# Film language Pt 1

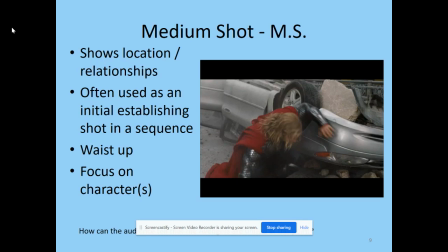If there was lots of gaps between them, then they would be representing the fact that they are not working cohesively and together within this sequence. So the medium shot allows us to see the expression on most of the characters' faces, Hawkeye in the background, not so much.
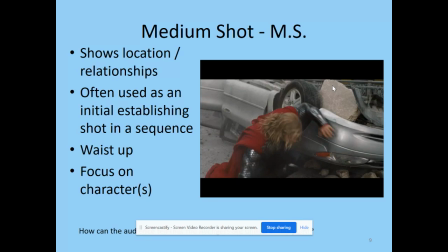But we have to think, if this had been a long shot, so we were seeing from the head to toe of the characters, we really wouldn't have seen much expression on any of the characters, even though we could see that they were working closely together.
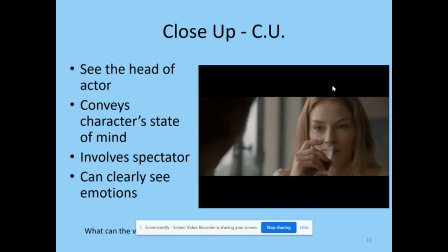Here we have the close-up. So again, the camera is moving much closer to the point of focus, this time on the actors. And a close-up is going to show the head of a character so that we can really see their
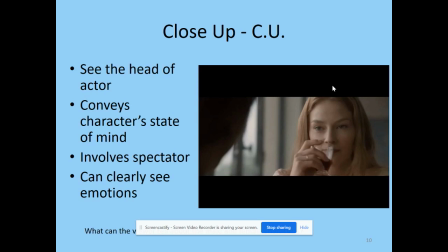feelings and their emotional state and what they're thinking from within the shot. Now, it's really important when a director and a casting director are working together, selecting actors, they need somebody who is going to be able to show a range of emotions, because in a close-up shot,
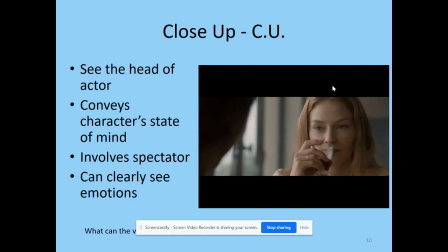it should be clear to the audience that what they're saying matches the expression on their face, or possibly, actually, they want it to show the opposite, so we can see their character's line. So in this clip there is no dialogue but what I'd like you to think about is why through these point of view shots the first one over the shoulder shot
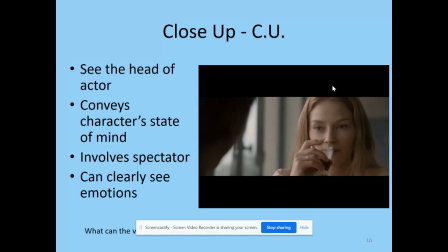close-up of looking at the female character why has the director chosen close-ups to show how the two characters feel about one another.
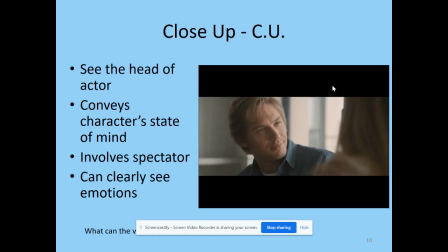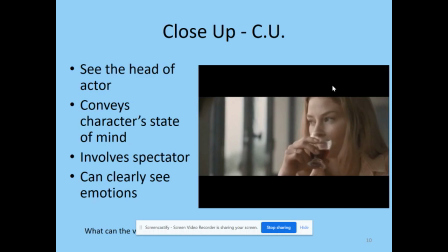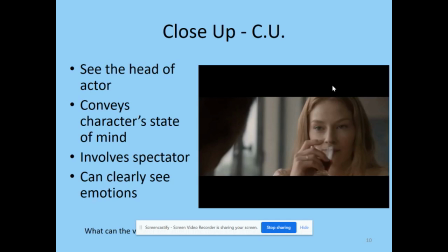So the close-ups there and moving from over the shoulder shot from the female character and the male character's point of view shows they're looking very deeply into one another's eyes,
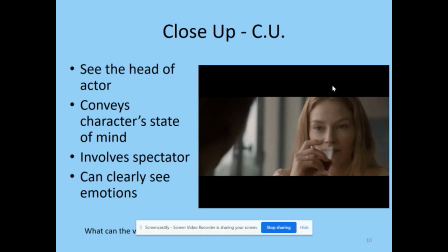conveying the fact that they are in love. So this close-up shot allows us to see this. Now, there aren't really any connotations that we can describe from it. It's just presenting the information within it. However, if there was something to pick out,
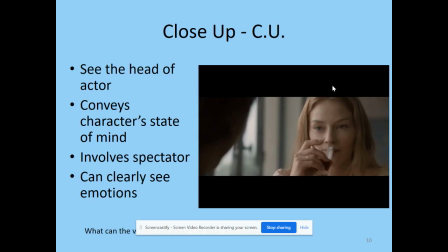it would be the fact that the male character breaks eye contact with the female character first to pick up something that is lying on the table, so his attention has been drawn towards that. Now, later on in the sequence, you realize that she has provided him with information that he is possibly more interested in the information
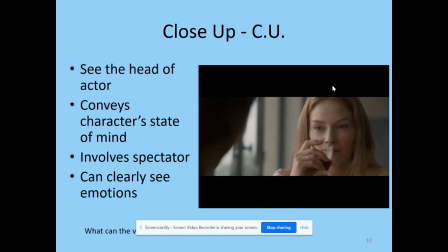than her which we could actually see from the fact that he breaks his gaze first showing that his mind is wandering to the fact that he wants to know what's in the briefcase now
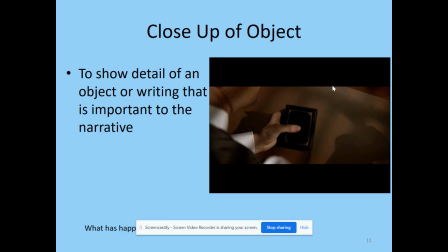sometimes a close-up within the sequence can be of an object now that's going to tell us and show that the object has a lot of importance within the scene or within the film It could be the item or object that the main character is searching for,
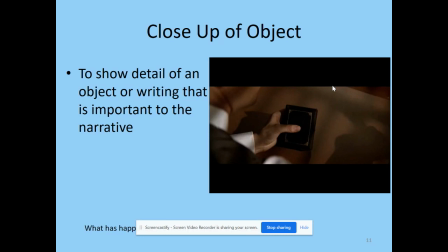or it might be something that has significant information for the audience, such as if it was a close-up of a newspaper, then we might be able to pick out the headline, and that would give us a catch-up or more information to help tell that narrative in the story.
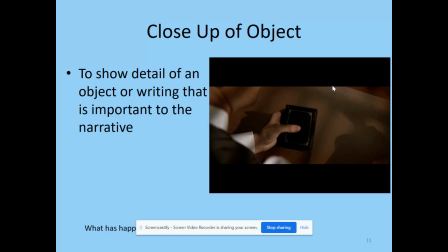Here within it, the director has chosen to focus on a close-up of a black and white photograph. Now what I would like you to think about, not just the use of the close-up, think about the music as well.
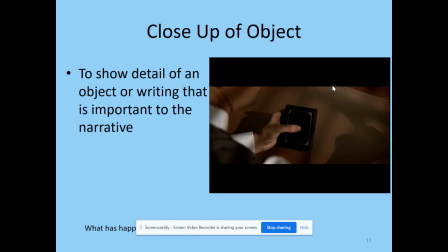Why has the director chosen to show a close-up of this object and what possibly has happened previously in the film?
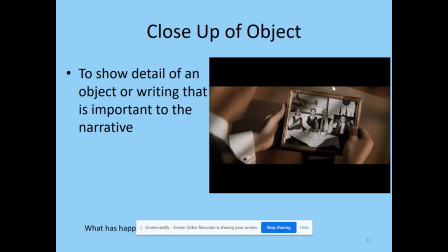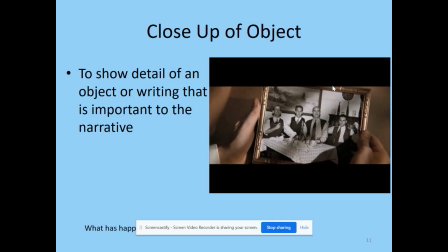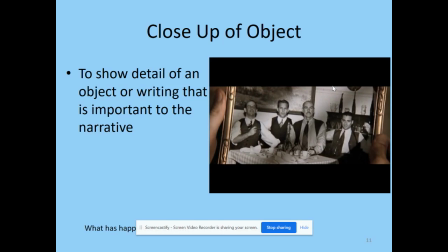Okay so the camera is also zooming in but we have a close-up there at the end.
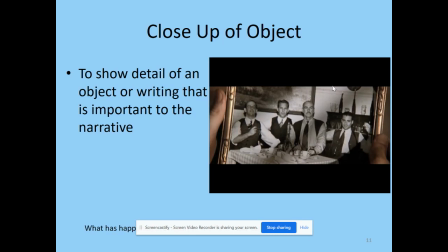We would guess, knowing knowledge of film and television and how it works, that the sad music on violins, the connotations of sadness, possibly mourning and loss, but somebody in this photograph has died. So it has connotations of a nostalgic, sentimental feeling felt by the character,
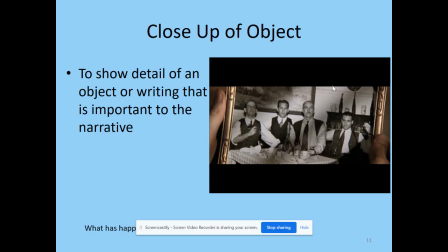and sadness that he feels because he has lost one of his friends.
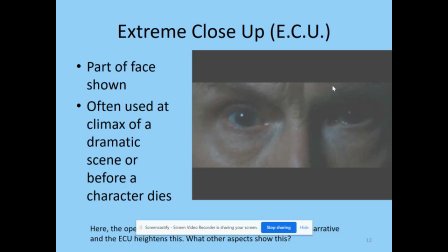Finally, we have the extreme close-up. Here we are just seeing a section of the character's face, and it's a really bizarre, our strange looking type of shot. We don't see many of them in film. Now, first of all, these were created, sort of this shot type, around the 1920s,
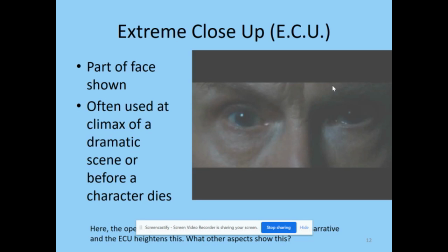1930s, used in gangster films to represent and have connotations of death. So in the 1920s and 1930s, extreme violence wasn't really allowed in Hollywood films.
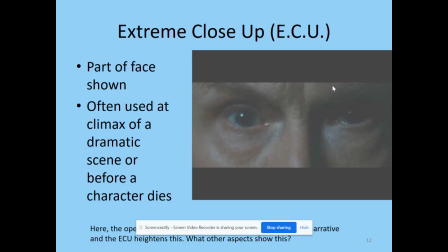To get round this, to show a character being killed, the director would use an extreme close up and then a bright flash of light to represent a gun being fired and the muzzle flash from that so we then have this idea that if we see an extreme close-up something really dramatic serious or
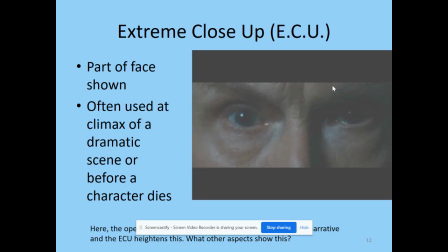violent is going to be happening I suppose the reason why it was chosen was you can really see fear in the expression of the character's face especially from around the eyes and sometimes also you would see a reflection of a gun being held towards the character's face.
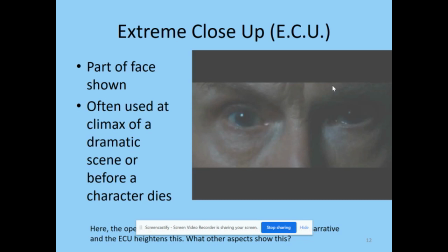So in this shot from Harry Potter and the Deathly Hallows Part 2, it's a really strange one because actually we don't see this before the death of a character. The film opens with this and this is about one of the few examples I can think of that a film opens with an extreme close-up.
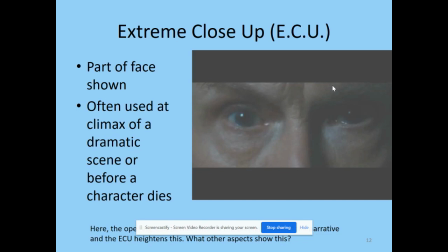Now knowing that an extreme close-up is something that has connotations of death, really dramatic, serious events happening, why do you think the director has chosen to start them with this? Have a listen to what the main character is saying.
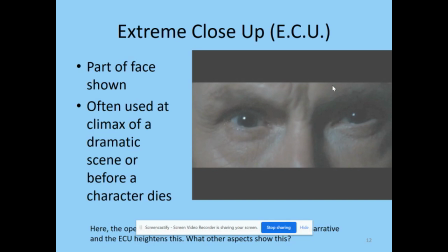These are dark times, there is no denying. Our world has perhaps faced no greater threat than it does today.
So the character there talks about dark times and facing threat. So to sort of emphasize this,
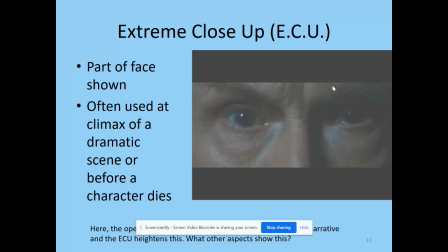to really get the audience on board with the fact that this is a film that's going to have connotations of death and sort of the end and finality of not just some of the characters but also the franchise itself it opens with this extreme close-up so
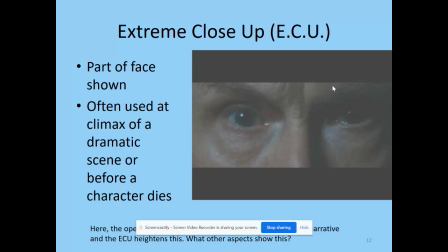we are expecting to see violence later on and dramatic tense events happening.